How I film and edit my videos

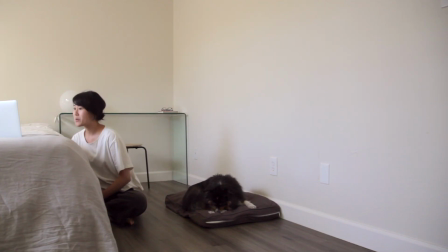I use the voice recorder from my iPhone 6, and I found that filming it on the bed's comforter is the best way to make sure the sound is clear and not too echoey. The blankets provide the perfect amount of dampening to create a clear voiceover, which works for me.
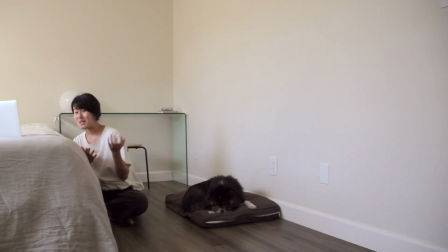So as you can see, it is nothing super fancy, but it definitely works.
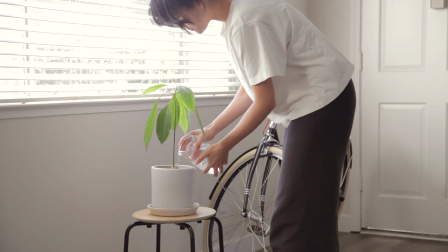Now, it's time to develop a filming plan. Unless I'm filming a day in the life or a vlog of a special occasion,
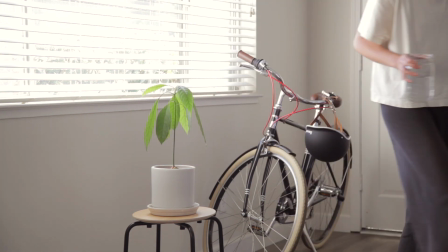I typically create a list of specific video shots I'd like to get to illustrate the voiceover.
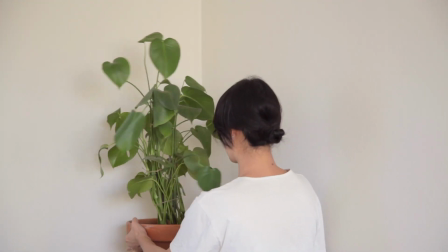I believe showing is far better than telling, and I prefer watching videos where people are showing what they're doing instead of simply talking to a camera.
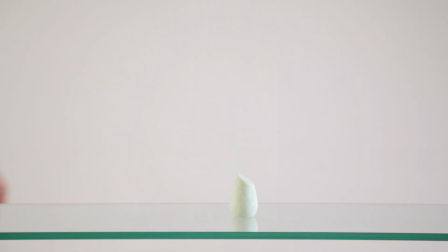If you aren't sure how you want to film videos, continue to seek inspiration.
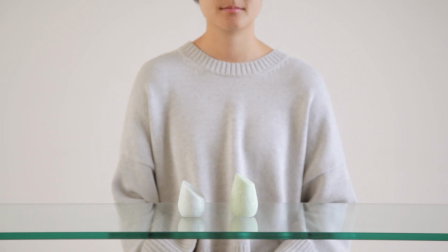the way you move in front of a camera, or how you shoot objects or frame a setting can alter the overall mood.
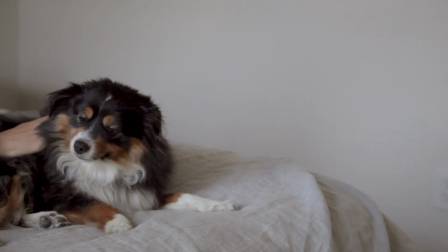I get inspired by watching other YouTubers, and I love the way short films and montages can make you feel.
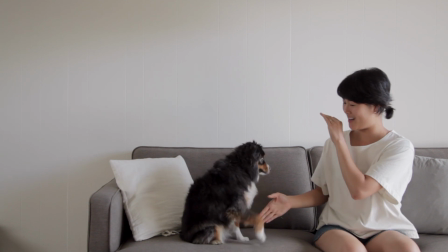Don't be afraid to be creative and try something a little different to challenge your filming skills.
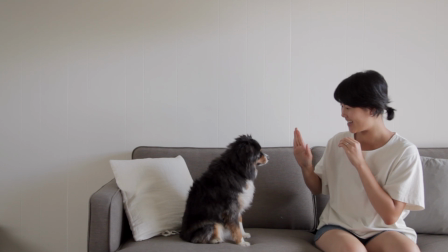It's something I hope to challenge myself to do more often. With the list squared away, it's time to film.
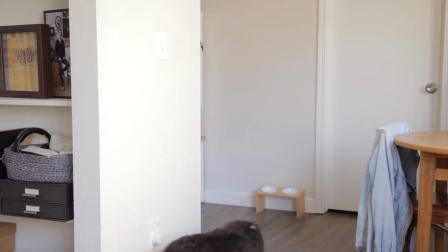As mentioned in my previous video on how I take and edit my minimalist photos, I do my best to keep my camera equipment minimal,
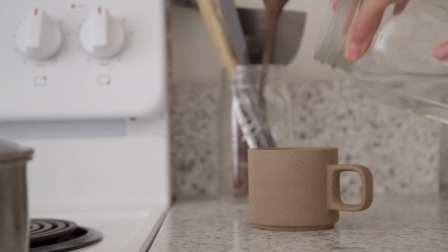using what I already have, which is an older Canon 5D Mark II,
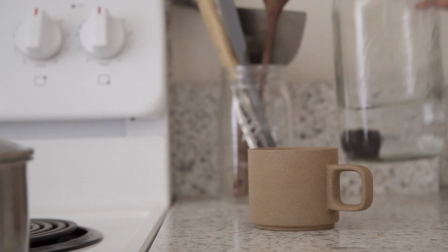which I bought used years ago.
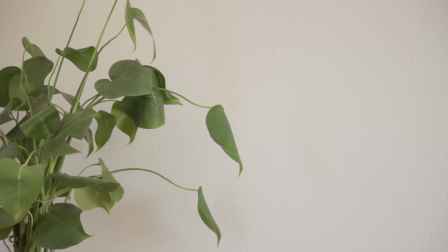While there are newer cameras on the market, I'm a firm believer that it's the person behind the camera, not the tool, that makes a great film.
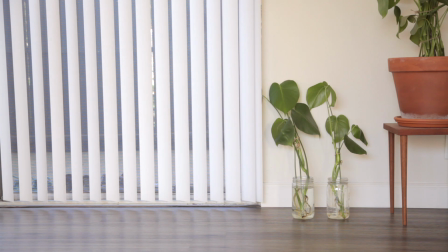I also use a tripod to keep all of my shots stable, as I get motion sickness from watching shaky videos,
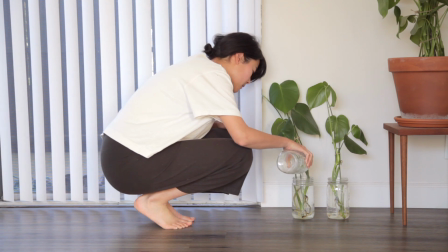and the quality just goes up when the video is smooth and steady.
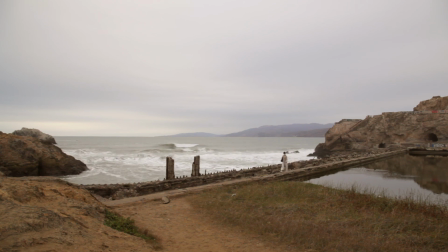If you don't have a tripod, you can use any stable surface such as a table or a stack of books.
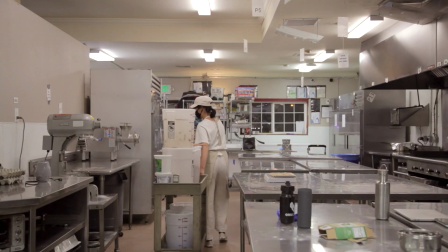However, if you're a one-person team like myself, a tripod is an excellent investment for filming videos.
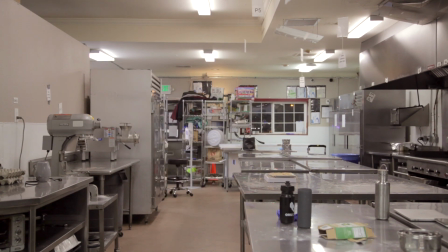Again, my blog post has all the details on the equipment I use, which you can find in the description box.
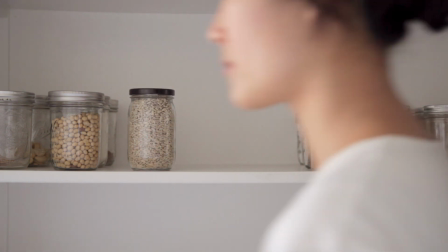Most of my video shots are composed and shot in natural light, exactly how I take my photos.
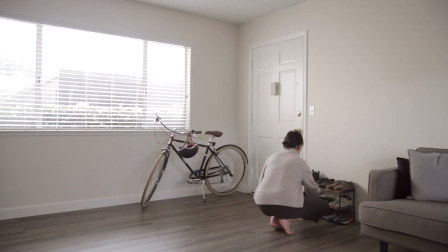I love the look of a naturally lit room and find that my home is best lit around late morning till early afternoon when the sun isn't shining directly inside but is slightly diffused through the window.
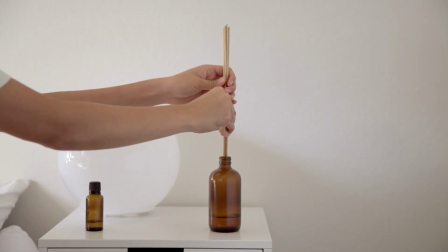I look for negative space and try to find simple ways to frame particular objects to keep my shots minimal.
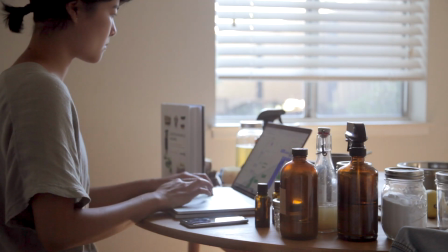However, do feel free to play around with lighting during different times of the day to evoke other emotions or moods,
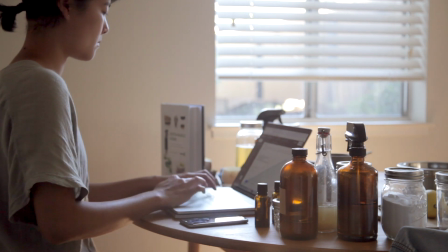or to just simply tell a story. Last but not least, it's time to post-process and edit the video.
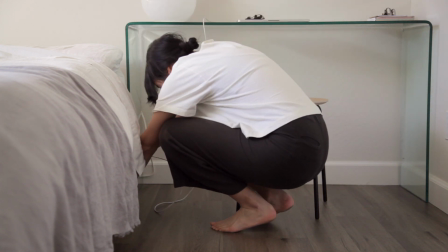I currently edit all my videos on my MacBook on a program called Final Cut Pro.
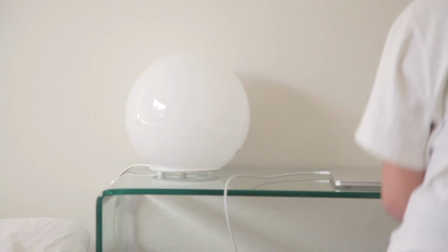I taught myself how to edit video on iMovie originally,
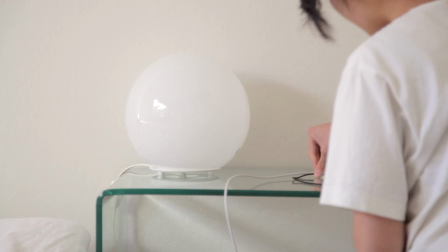which works great if you have a Mac already and need a free option, but Final Cut Pro does give me more flexibility while editing.
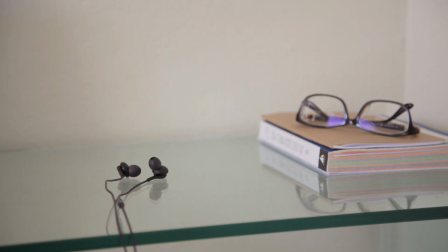You can use whatever music you'd like, but if you're looking to monetize your videos on YouTube, you'll need to get royalty-free music.